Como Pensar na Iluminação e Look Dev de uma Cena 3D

E aí, pessoal, tudo bem? Eu sou o Giovanni Kozowski, professor na Escola Revolution, e esse aqui é mais um episódio do quadro Me Ajuda. Tô com o trabalho aqui, queria dizer que pretendo fazer uma crítica construtiva, né? Não é nada com relação ao aluno, à pessoa, nem nada. Então encarem positivamente isso, sabe? Eu tô com o trabalho do João, ele fez uma cena completa aqui, e vamos ver o que ele falou sobre o trabalho dele.
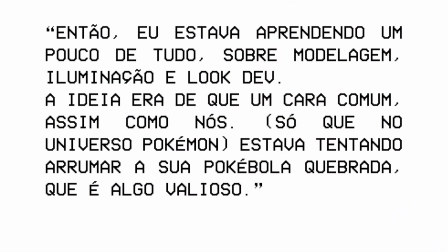[0:29]
ele falou que ele estava aprendendo um pouquinho de tudo sobre modelagem, iluminação, o que deve
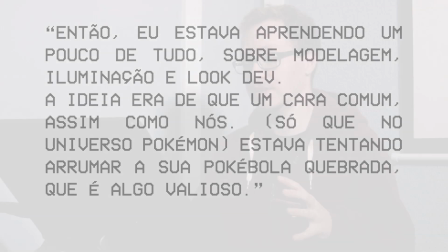[0:35]
já quando eu li isso eu fiquei um pouco preocupado com relação ao seguinte tudo bem que você está querendo aprender a pipeline inteira eu acho isso muito legal mas é algo muito extenso para você aprender então você vai ter muita modelagem muita coisa de modelagem muita coisa de material, de iluminação cuidado para você não perder o foco e fazer tudo não tão bem, sabe? Você tem que ter o foco de, se vai fazer a modelagem, a modelagem tem que estar muito boa, se vai fazer a iluminação, a iluminação tem que estar muito boa, tem que estar tudo bom,
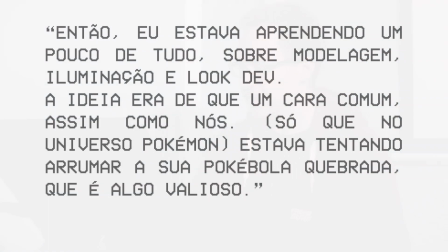[1:07]
sabe? Tem que estar tudo ok. Então, muito cuidado com relação a isso. E a ideia dele era um cara, assim como a gente, só que no universo Pokémon,
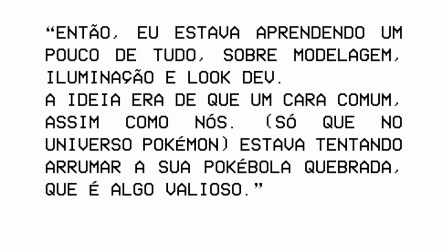[1:16]
que ele estava tentando arrumar sua Pokébola no fim do dia porque era algo valioso pra ele.
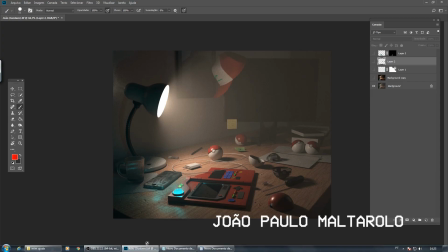[1:22]
Então, vamos dar uma olhada aqui. Assim, eu achei muito legal você ter se preocupado com o storytelling, isso é muito importante, porque assim, quando a gente recebe ou vai corrigir algum tipo de material aqui, às vezes é tipo, é só um personagem, mas aí o personagem, o que é esse personagem? É um personagem que às vezes ele tá numa pose, tá parado, não tá contando história nenhuma e tal, e o storytelling ele é muito importante, sabe?
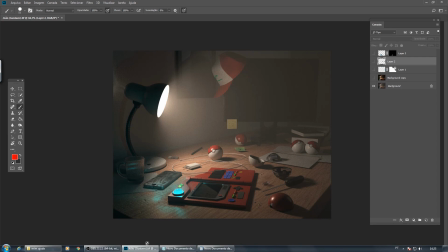[1:46]
Então quando eu abri essa cena, a primeira coisa que eu notei é que você tinha, eu achei até engraçado porque você tinha muito foggy na cena, né? você pegou, deve ter feito um teste ali, eu acho legal, acho que é válido, mas parecia que a tua sala ali, o quarto que for, parecia que estava pegando fogo e estava todo cheio de fumaça, então cuidado, segura a mão quando você for fazer esses efeitos.
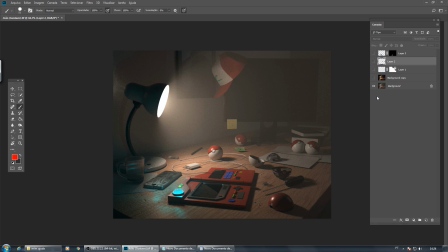[2:11]
Eu tenho uma nova camada aqui, e aí o que que acontecia? Isso estava lavando toda a imagem, aqui eu dei uma mexida para tentar equilibrar um pouco isso,
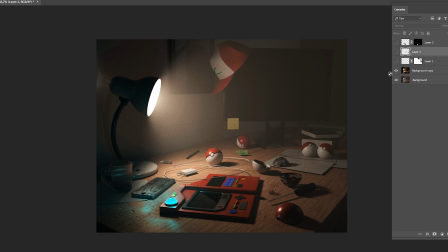[2:22]
puxar os escuros mais para baixo para tirar um pouco dessa névoa que estava na imagem
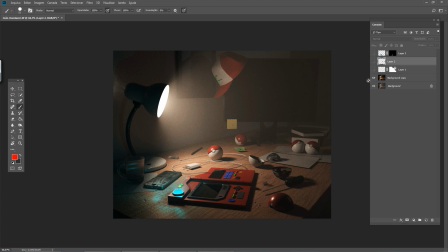[2:30]
então você tem muita coisa na mesa, muito cuidado com a modelagem não simplificar muito as coisas a parte do fundo foi algo que me chamou um pouco a atenção você tem um foco aqui com a iluminação a iluminação do abajur,
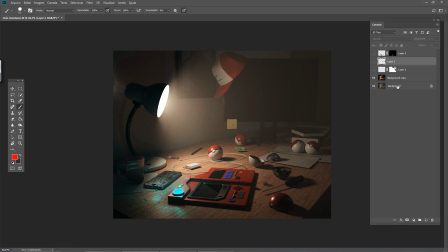[2:46]
eu achei isso bem legal mas ela é a única iluminação que está na cena Ela vai ser a iluminação dominante, não tem problema nenhum, mas porque você poderia ter jogado aqui uma outra luz, sabe? Uma luz azul, uma luz vermelha, então eu fiz um teste aqui. Olha só o ganho que dá, já dá um pouco de recorte, né?
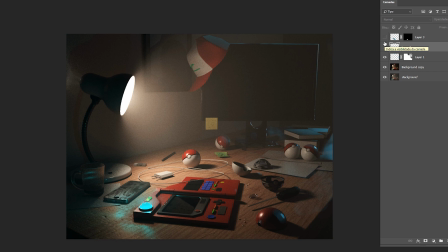[3:06]
Você tem uma contraluz ali, você vai conseguir dar um pouco mais de atmosfera na tua cena, você não vai estar perdendo todo aquele fundo. E lógico que o nosso foco está aqui na frente, ele está bem iluminado, então você não perderia esse foco mas teria um pouco de ganho atrás para a tua imagem não ficar muito achatada eu fiz mais uma camada aqui